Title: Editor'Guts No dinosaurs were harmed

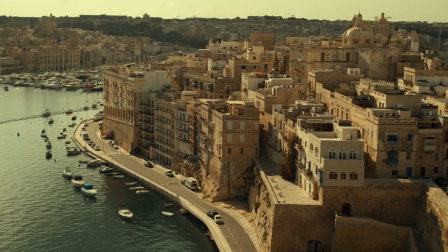0:00 We're still getting our guts into Jurassic World Dominion.
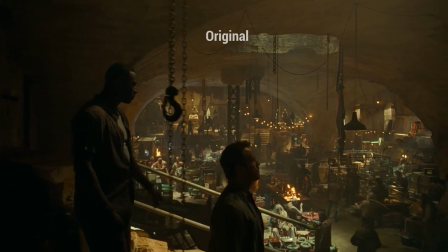0:08 We are in Malta with our heroes and we go deep into an illegal marketplace
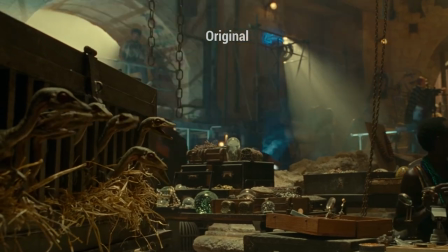0:13 where they finally have given work to the puppeteers and we have plenty of dinosaurs to pet.
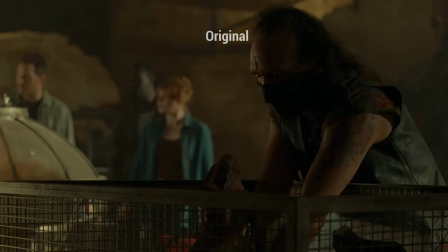0:20 Here we are going to rearrange several scenes to get a more interesting result.
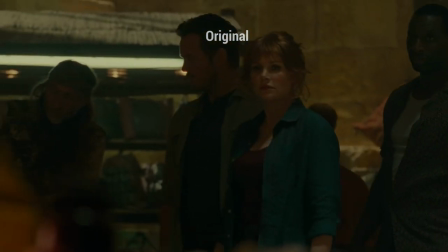0:26 For instance, these dinosaur inserts can be arranged to lead up to this shot that looks
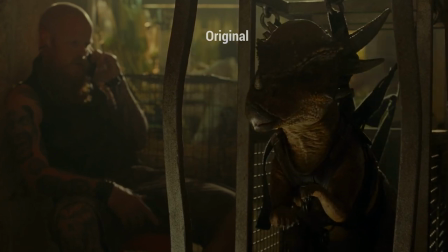0:32 like the animal is following them around it's just my opinion it really
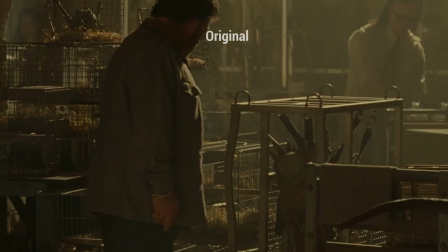0:37 works well in each case next is this scene where this guy
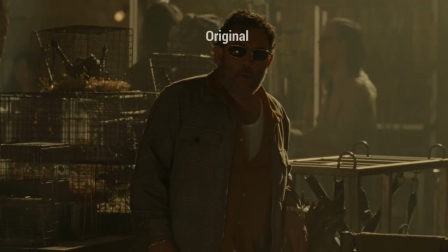0:42 is trying to negotiate with kayla this in my opinion goes nowhere and the
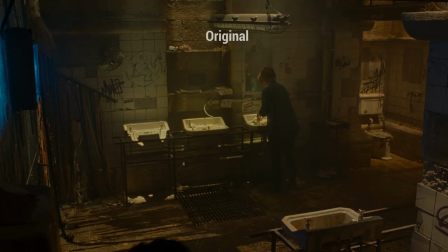0:47 worst thing is that next and without any transition we can see kayla walking into the
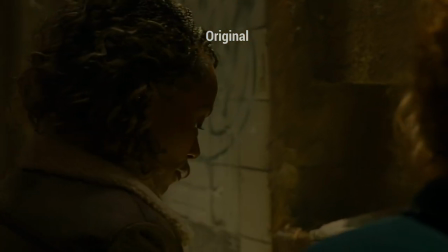0:53 bathroom to meet claire something that could look much better with an intercut scene For example,
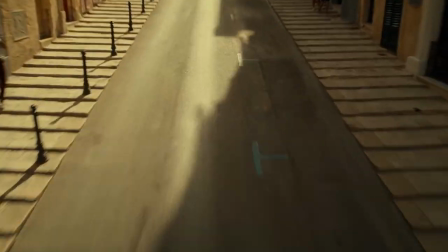0:59 this one with Maisie being transported in the car. Let's watch it again, but now fixed.
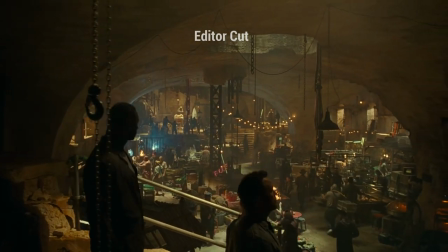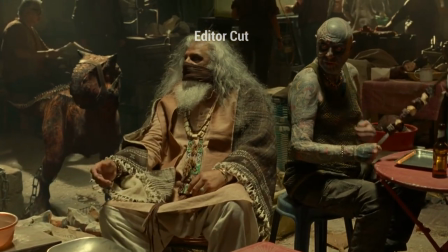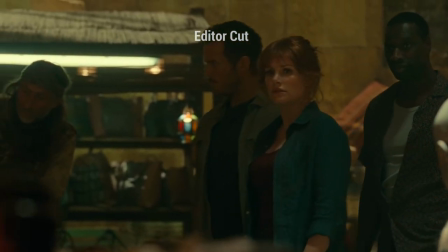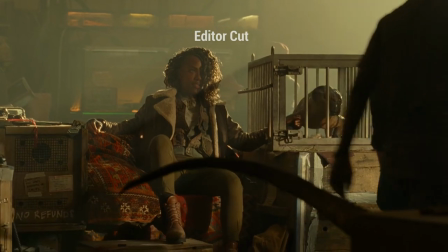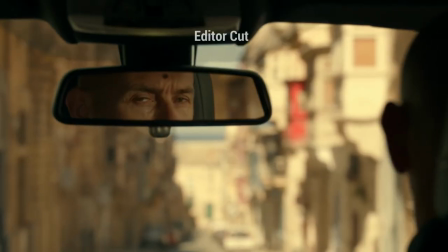1:40 Where are we going? Almost there.
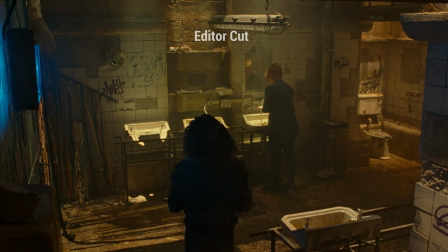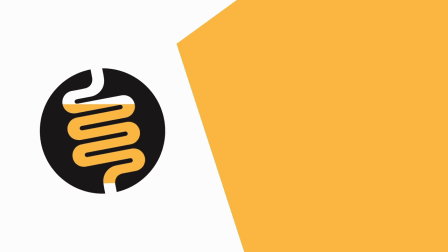1:50 If you like the content and have the guts, give me a like and subscribe.